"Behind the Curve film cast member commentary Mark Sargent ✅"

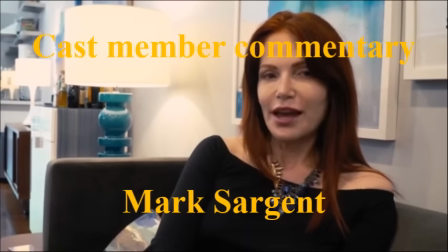(24:15)
I love that shot of her. you know they they daniel was took such care in shooting her uh and uh it was it was
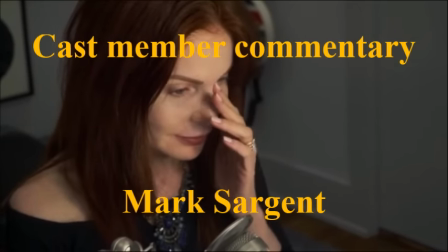(24:24)
awesome and she i don't think she complained about the you know lots of lots of women especially in her position would complain about the type of shots okay so
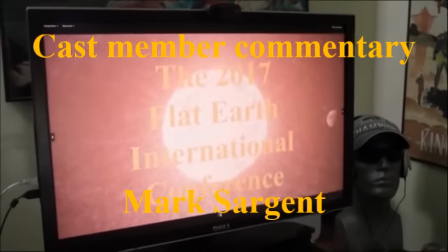(24:33)
2017 flat earth international conference
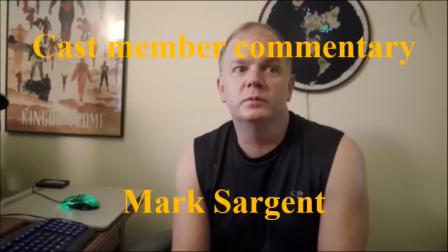(24:35)
i did the early promos for that that's me after i'd done working out and daniel is like oh yeah Should I change?
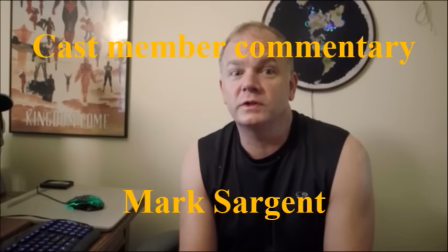(24:42)
No. Okay, sure. Let's just shoot then. That's fine. We made a lot of different promos.
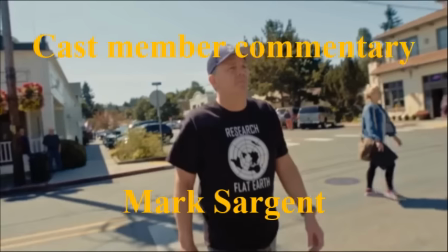(24:49)
We had no idea what we were doing for the Flair's Conference. There's me walking around in Langley. Again, Langley, Washington.
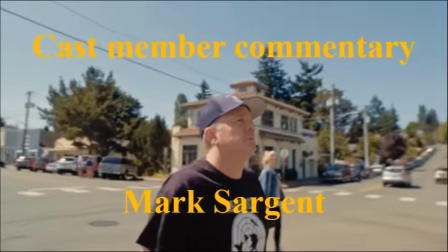(24:55)
There's a theater, a little movie theater in Langley we never could get them to show behind the curve.
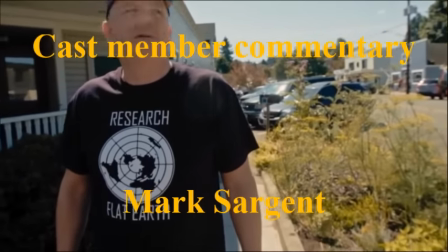(25:00)
They wouldn't even acknowledge us. Nobody from Langley, the Chamber of Commerce, nobody ever contacted me ever about this.
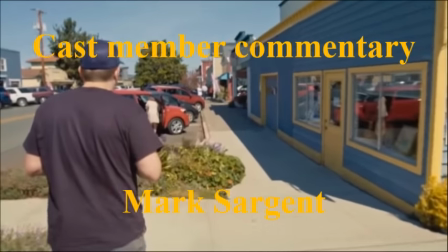(25:06)
Made the paper, you know, made the local paper and all this, but it was weird. it's so weird and we were walking around um the city because it
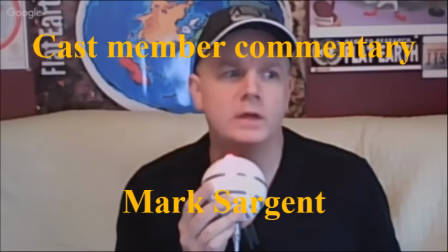(25:14)
you guys probably don't know this but if you have a camera following you with more than one or two people immediately you draw attention lots
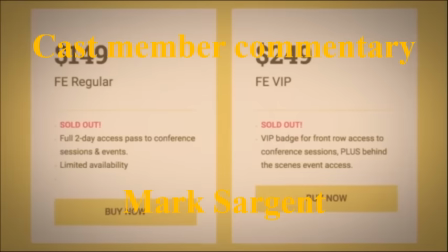(25:21)
of people take selfies lots of people take movies but if you walk around and and you're just a magnet especially nowadays it's like
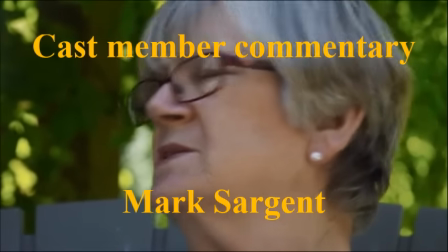(25:27)
oh who are they what are they doing and so we had these junior high kids that were following us all over the place as in fact i think that comes
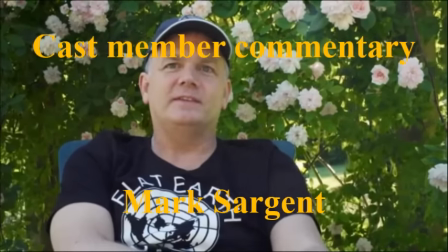(25:33)
up later where they eventually tracked us down oh yeah here's a little montage which I used for the intro of my channel,
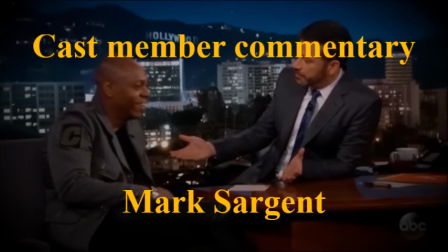(25:40)
Dave Chappelle talking about Kyrie Irving. So again, that was a weird meta thing where Jimmy Kimmel's asking David Chappelle about Jimmy Kimmel.
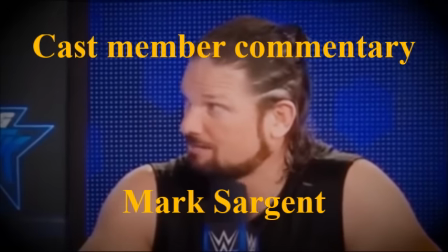(25:50)
Wrestler, I don't follow wrestling, but apparently he's kind of a thing. Bill Nye, they threw him in there, a nice blend, which was okay, Bill Nye being outraged.
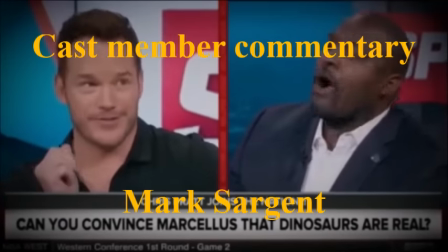(25:59)
Chris Pratt talking on ESPN about Flat Earth where one of the hosts is into it, Chris Pratt is not.
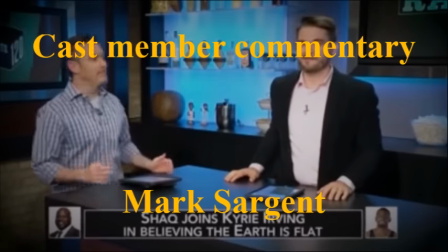(26:07)
another ESPN program where Shaquille O'Neal was backing Kyrie for 10 days until his sponsors came in and said, yeah, you really can't do that.
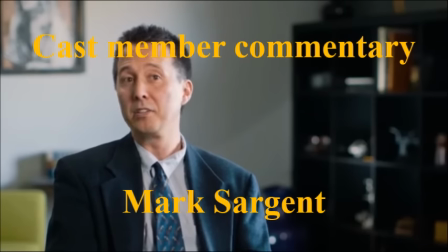(26:16)
And then Shaquille O'Neal had to go on Jimmy Kimmel and kind of retract it.
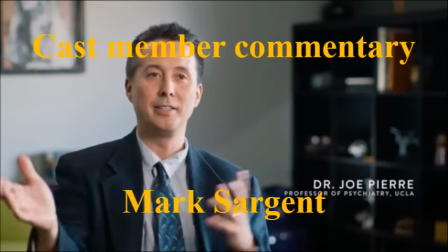(26:19)
Love the fact that Joe here, professor of psychiatry from UCLA, love that they brought him in.
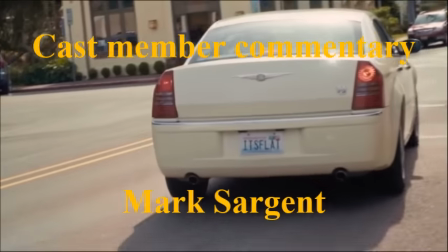(26:27)
And we should analyze what's wrong with these people, right? Oh, that was a little Flat Earth Globe thing that somebody sent me.
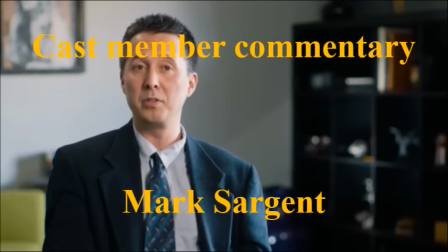(26:33)
I get most of these trinkets people send me, and then eventually I initial them and give them away at meetups and conferences.
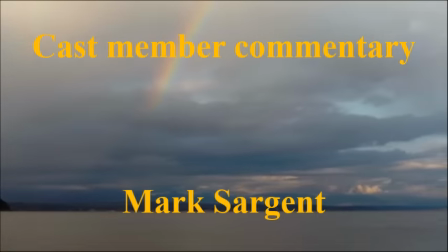(26:39)
It was fun. I didn't realize there was a rainbow, by the way, over Useless Bay when he shot. That was B-roll that Daniel shot on his own one morning.
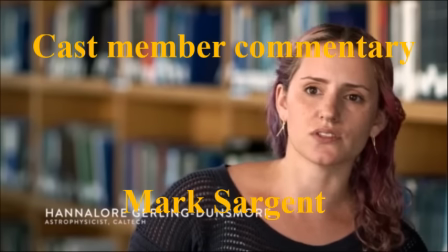(26:45)
That was really, really cool. Annalore, going back to her. Again, the hair throws people.
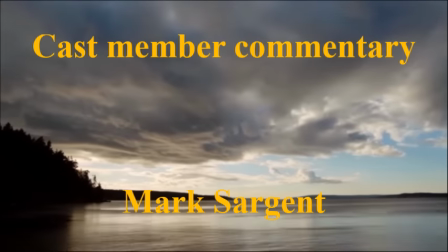(26:51)
Pink hair just throws people. That was Daniel. He had shot some wonderful B-roll around Whidbey Island.
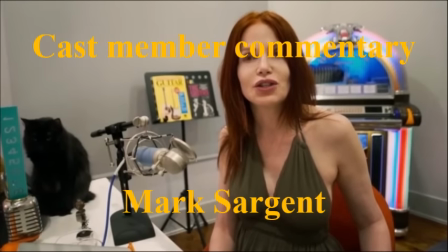(26:57)
The Northwest is a beautiful, beautiful place to go during the summer. But I encourage.
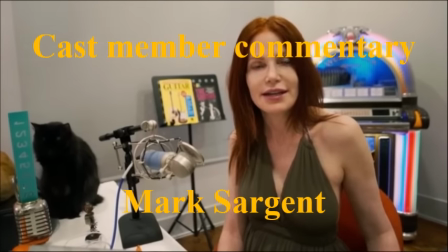(27:03)
It's like, if anyone ever thinks of moving up to the Northwest, you come here in November, you spend two weeks, you let me know what you think.
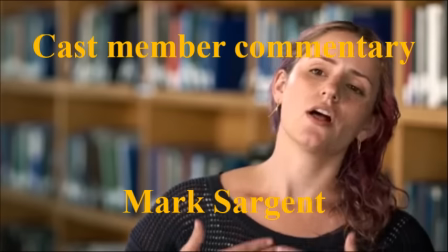(27:08)
After 50 degrees and overcast, and you do not see the sun, literally don't see the sun for weeks. I was raised here, so it's different.
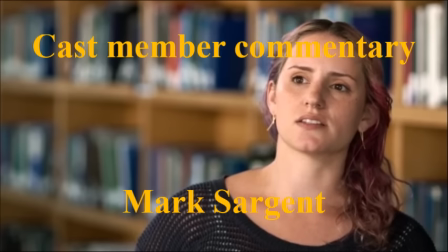(27:17)
Hannelore again. Again, the speculation by the science community.
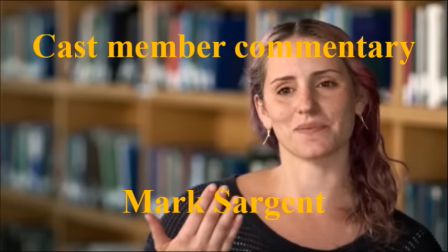(27:21)
And the reason why, part of the reason why this movie worked was they did back and forth.
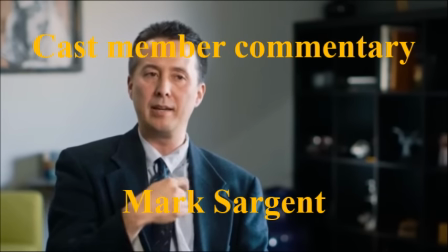(27:27)
I mean, I sat with the studio on, the formula worked, and I don't think even the producers, the producers had no faith in this movie. at all director didn't have these guys had normal
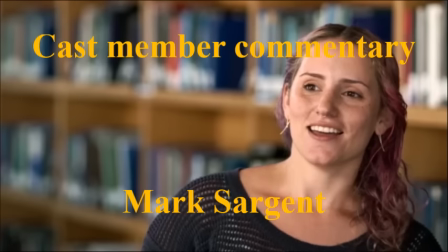(27:36)
jobs i mean normal film jobs down in los angeles and this was a side project for them like a
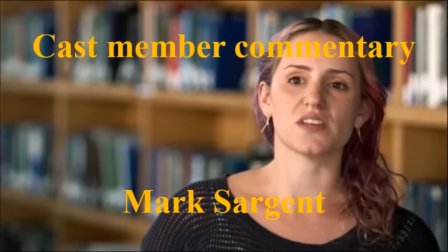(27:41)
lot of them they just make independent films throw it out there and hope it hope it resonates and the reason why it worked was it was a back and forth it
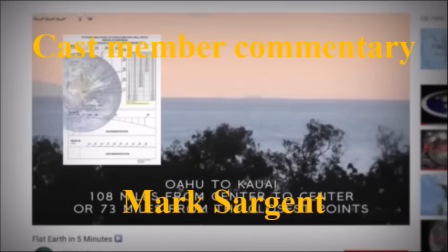(27:49)
made people feel safe it wasn't pure uncut flat earth it was flat earth here's an astronaut flat earth here's a scientist flat
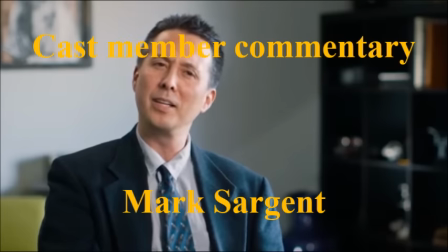(27:57)
earth here's a psychiatrist and so on and so on to where
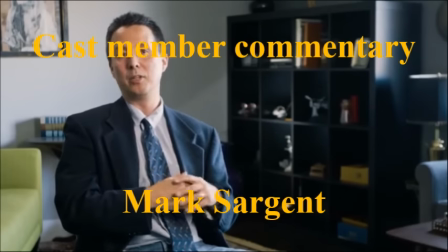(28:01)
And I could feel the relief in the audience when I sat with them when we were doing the film festivals.
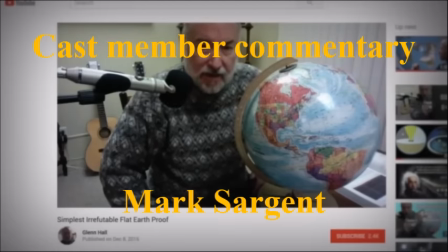(28:07)
It's like, okay, okay, we're fine. We're fine. You know, we're talking to a psychiatrist. And then you got, you know, Neil Tyson every once in a while.
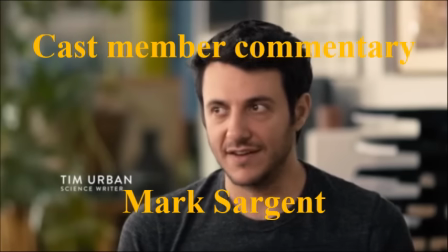(28:14)
It's like, well, we can lean on Neil Tyson, the world's most famous media scientist.